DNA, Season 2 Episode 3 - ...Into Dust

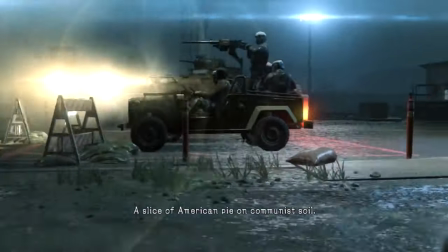As Snake mutters, we're an army without a nation, for example, we see the squadron of XOF troopers silhouetted in the shadowy smoke.
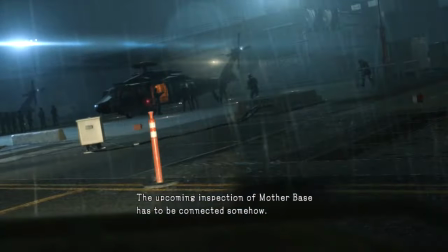A large number of objects present on the camp's airfield area show back up on Mother Base during the fall, and XOF, it should be noted, is present both times. The beginning is the end, the Alpha, and the Omega, a synthesis of extremes.
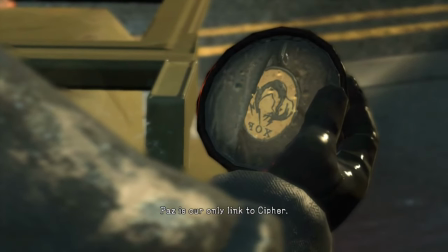But, passes are only late to suffer.
It's hard to shake the idea that he's using the mirror purely for our sake. Skull Face is saying to the audience so much here, that the difference between FOX and XOF is a matter of perspective.
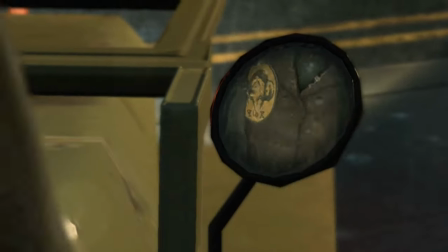If she's still alive, we need her on our side.
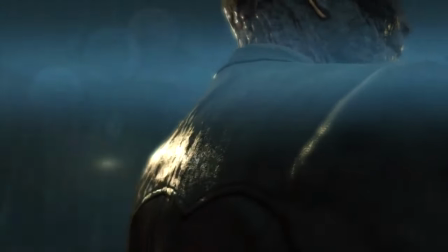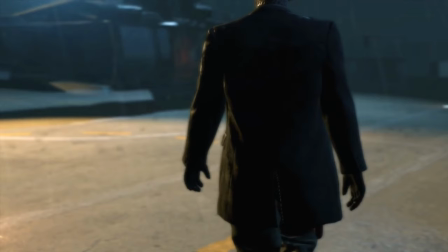Finally, the song transforms into fully non-diegetic sound. This is the real deal, not a bootleg or a warbled radio version. Yet the helicopter's blades can still be heard.
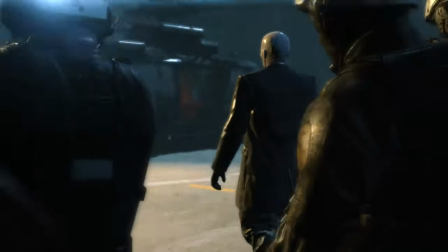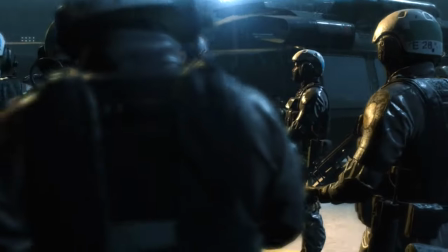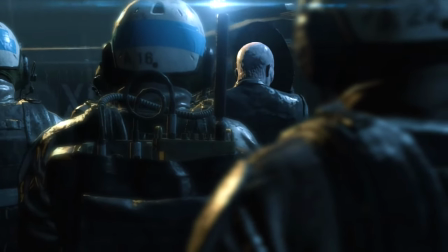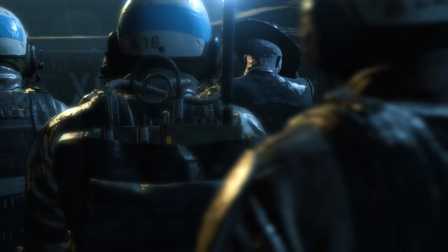As the song repeats its slogan, here's to you, Skullface tips his hat as a tribute to the audience, though he has the cover story of simply putting his hat on.
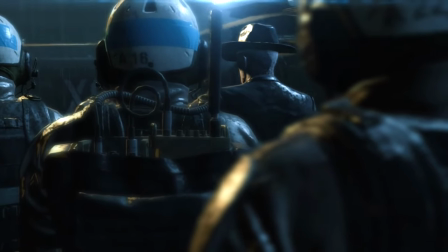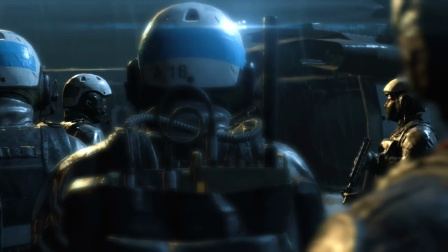As the camera moves through these bodies, it's the first time our POV has proven its own incorporeality. Like a ghost or psychic projection, we can move through objects. Physically and materially, we are blank, empty, zeros.
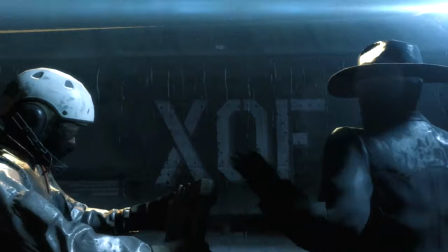The opening sequence climaxes with sharp silence and obvious homage to death.
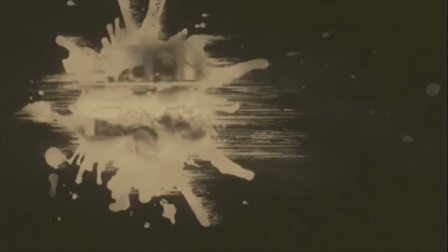But Skull Face, acting as Cypher's vengeful angel of death, goes beyond killing our avatar, Big Boss.
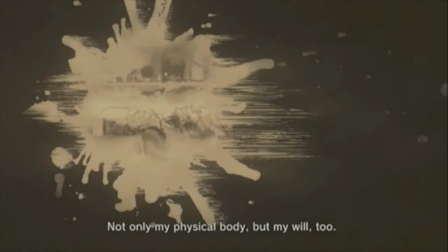In true Orwellian fashion, Big Boss is, quote, not only dead, but abolished, an un-person.
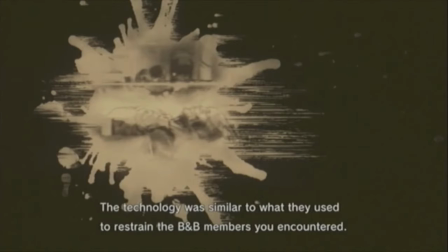Cypher keep the man physically alive while erasing his memory, Snake's mark on the world.
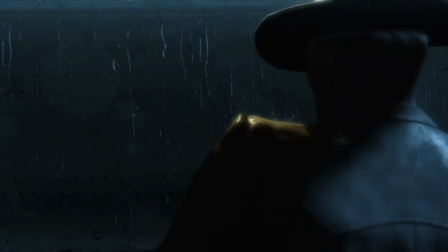This light is death. It kills off every trace of either XOF or Fox. This is Skullface saying, you shall not see triumph. We will not let you die.
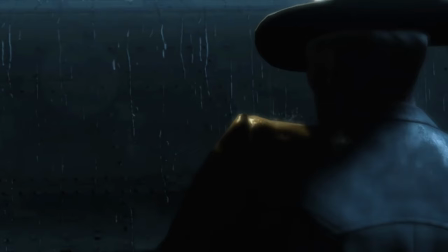You'll have to watch as we erase all trace of you from history. From here on, the difference between XOF and FOX has collapsed. The faceless man has stolen your face. Here's to you's meaning, then, was parasitized by Skullface's twisted rancor towards us.
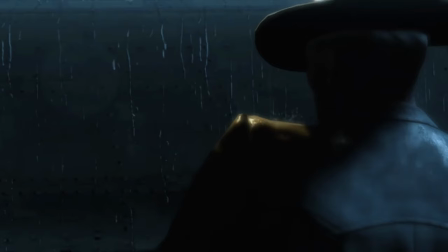He used it to make a mockery of our hope to ever be free of his control, to mock the hope that, at least in death, our agony and suffering here will have meant something. Triumph. Death. We won't be allowed, either.